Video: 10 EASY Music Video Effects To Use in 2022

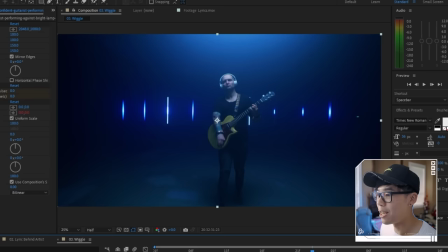16:32 Now, this effect is really subtle, especially when there's already camera movement, but this is a lot more effective when you're using a more locked on kind of like tripod shot. And it makes it feel like the artist has some like chaotic thoughts before something brings him a peace of mind. So that is another way to use the wiggle effect. Very versatile tool that I hope you enjoy using. Next up, we've got the punch zoom effect.
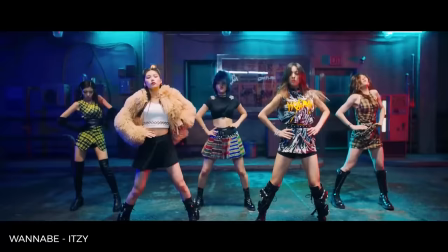16:51 Now, you'll see this a lot in K-pop music videos to add that sense of dynamic and energy, especially during dance sequences. So in this case, I'm using some footage of a guy dancing like this, and it's so simple to do and such a simple way to add variety to your shots.
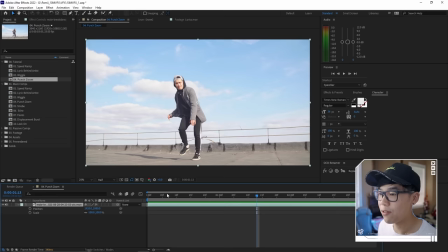17:04 So let me show you. All you have to do is hit S and then hold shift and hit P, and I'll bring up the position and scale. And these are the two parameters that we'll be playing with right now. If I play through the shot, it's just this guy break dancing, field himself.
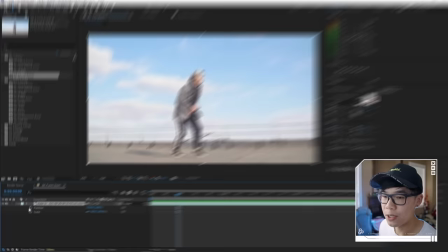17:16 Wish I could dance like that. But let's say that during this moment over here, we're just going to hit the stopwatch for both the position and scale.
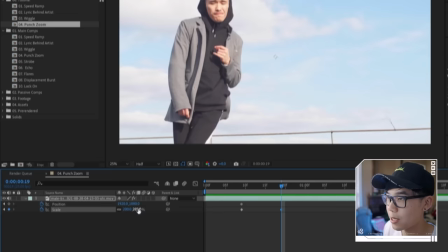17:23 So we can add some keyframes over here. And then we just want to highlight his face or something like that. And we just go to something like 200, like that.
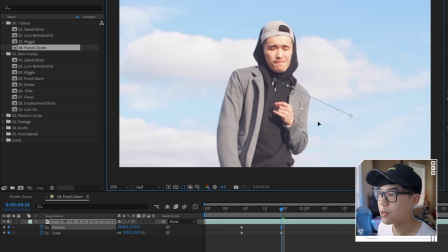17:30 And just center him so it feels like he is the center of the world. Let's go 250 actually.
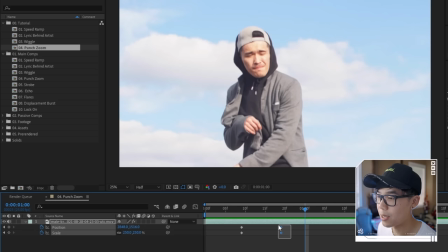17:34 So we're even closer like that. So if I play it through, this is what it looks like. But I can always bring these a little bit closer so that happens a little bit faster.
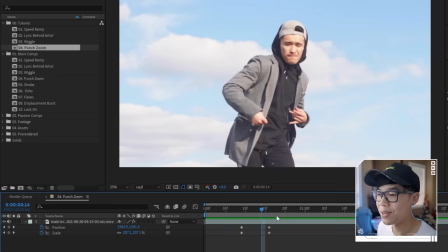17:43 And if you watch any of my other tutorials, you'll know how much I love easy easing things so it feels less jerky and robotic and sharp like this.
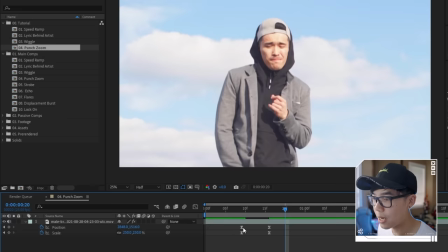17:49 So I'm just gonna highlight the keyframes like so, so they're all blue, hit F9, and then I'm going to play it back.
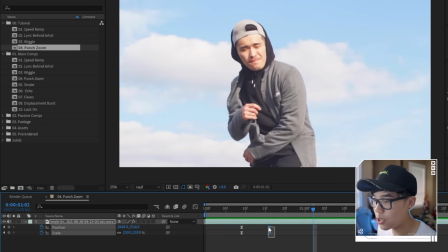17:55 And it's just a little bit smoother. So let's say from this moment over here, we wanna jump back out and punch zoom out. So all we have to do is add some keyframes over here. I can either copy these ones over here,
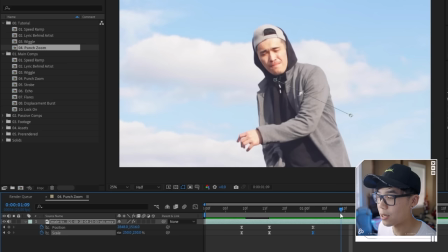18:05 or I can just hit these two diamonds over here to add these keyframes and then go back to what it was before, which were these.
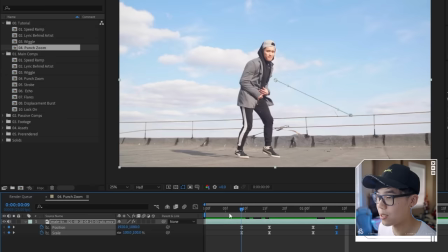18:13 So I'm going to highlight that, hit Control C and hit Control V. So it jumps back out like this.
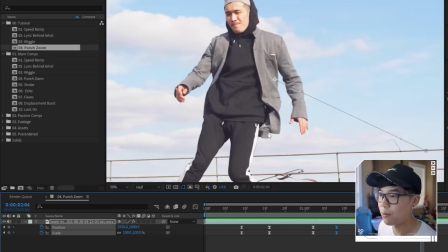18:17 And then when I play it back, zoom in, zoom out. And then let's say that during this step over here, I want to follow this foot for whatever reason.
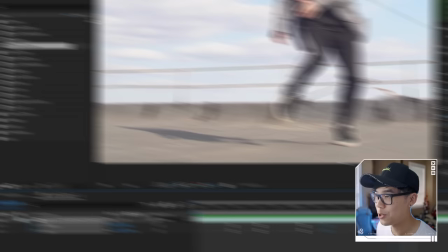18:25 So it feels like the camera is kind of almost like dancing with the dancer.
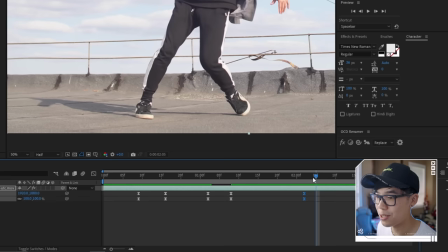18:28 So over here, we'll copy these keyframes instead of always going all the way over here to add keyframes and adjust the parameters. And then we're going to go all the way in, not to his crotch. Oh my god, we're not making that kind of video. And as you can see, when I do this, I might see some black frame if I want to like center this foot a little more like that.
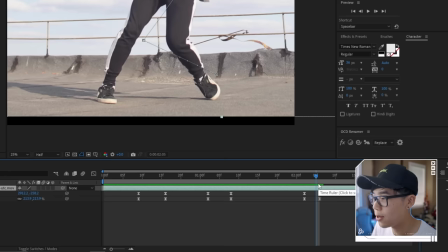18:47 So I can always use that effect that I used before for the wiggle section, and it is called motion tile. I'm going to bring that up, motion tile. And all that does is just repeat the edges so there's not this black box and it'll fill it in really nicely. So pop quiz time, what are the parameters that we want to play with? This is just an excuse for me to think because I actually don't remember.
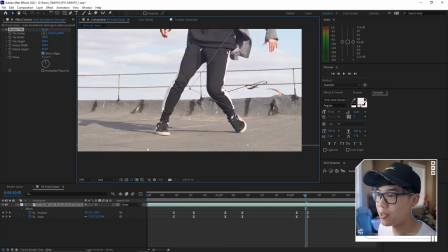19:06 Nah, I'm just kidding, I totally remember. We do something like 150 over here for output width, output height as well, go to mirror edges and boom, filled in.
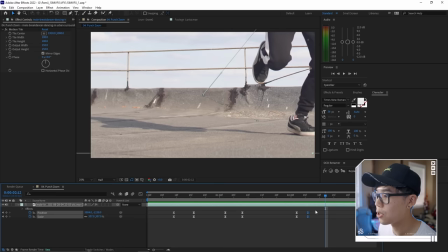19:14 And especially for things like this where it's concrete, it just looks like it's part of the scene. And then let's say over here, I wanna follow the foot over here.
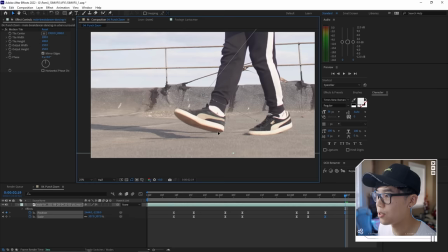19:20 So all I'm gonna do is copy these keyframes over here so there's no movement over here in between until the moment his foot lands over here, just like that.
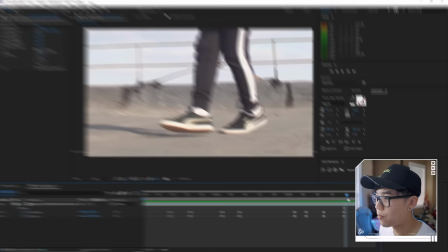19:29 And then from over here, we'll add a keyframe for the scale, right? And then we'll go all the way back to the normal wide shot.
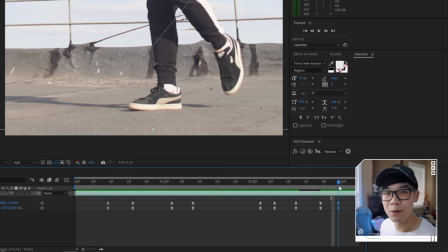19:37 So from over here, I'm just going to copy and paste this so there's no movement. The camera kind of stays there for a little moment.
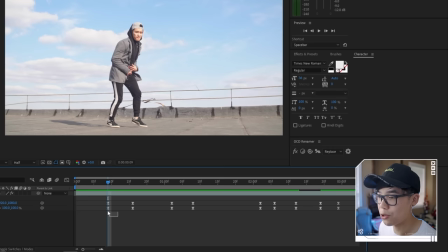19:42 And then I wanted to zoom all the way back out to the wide shot, which was this starting position over here.
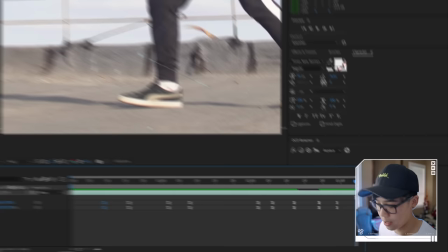19:47 So I'll just copy these keyframes by hitting Control C after highlighting them and then hitting Control V at this final position, and then we'll zoom out.
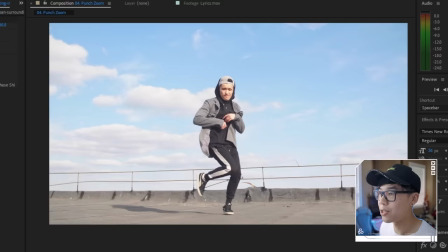19:54 So let's bring it all the way back and hit that spacebar button to see the results of our work. Boom, into his face.
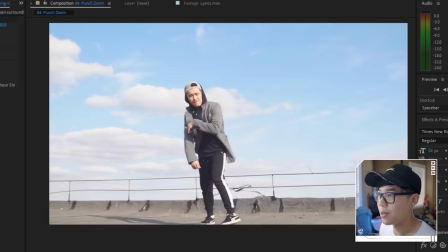19:59 Boom, to his shoe, to his other foot. And then it zooms back up. So this is a great way to highlight key moments.
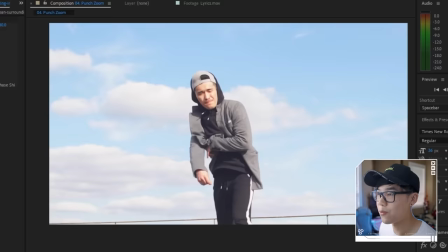20:04 As you can see, we just see like dancer's face. He's really enjoying himself. See his foot, see his other foot, and we just feel like we're dancing with him. And especially K-pop music videos where they're doing a dance sequence, as I mentioned before, it's actually a great way for you to stitch two different takes together.
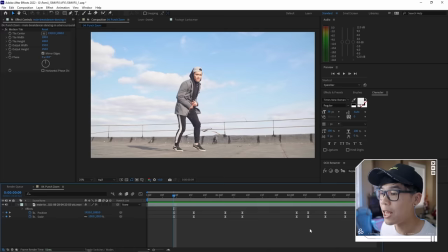20:18 So if they're shot in the same scene and let's say like the dancer messes up or the rapper messes up, but you want to jump to the other take and you don't want it to be like a simple jump cut, then you can hide it in this punch zoom. But there's so many ways that you can use this, but this is just one simple application and very easy to do.
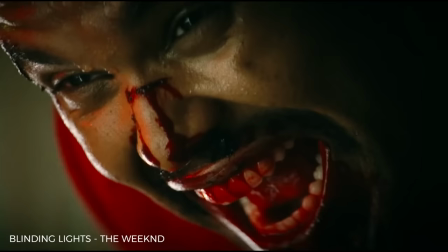20:32 All you're doing is keyframing the scale and the position. Next, we got the strobe effect, which you'll see so much in hip hop music videos, but usually it's done practically on set.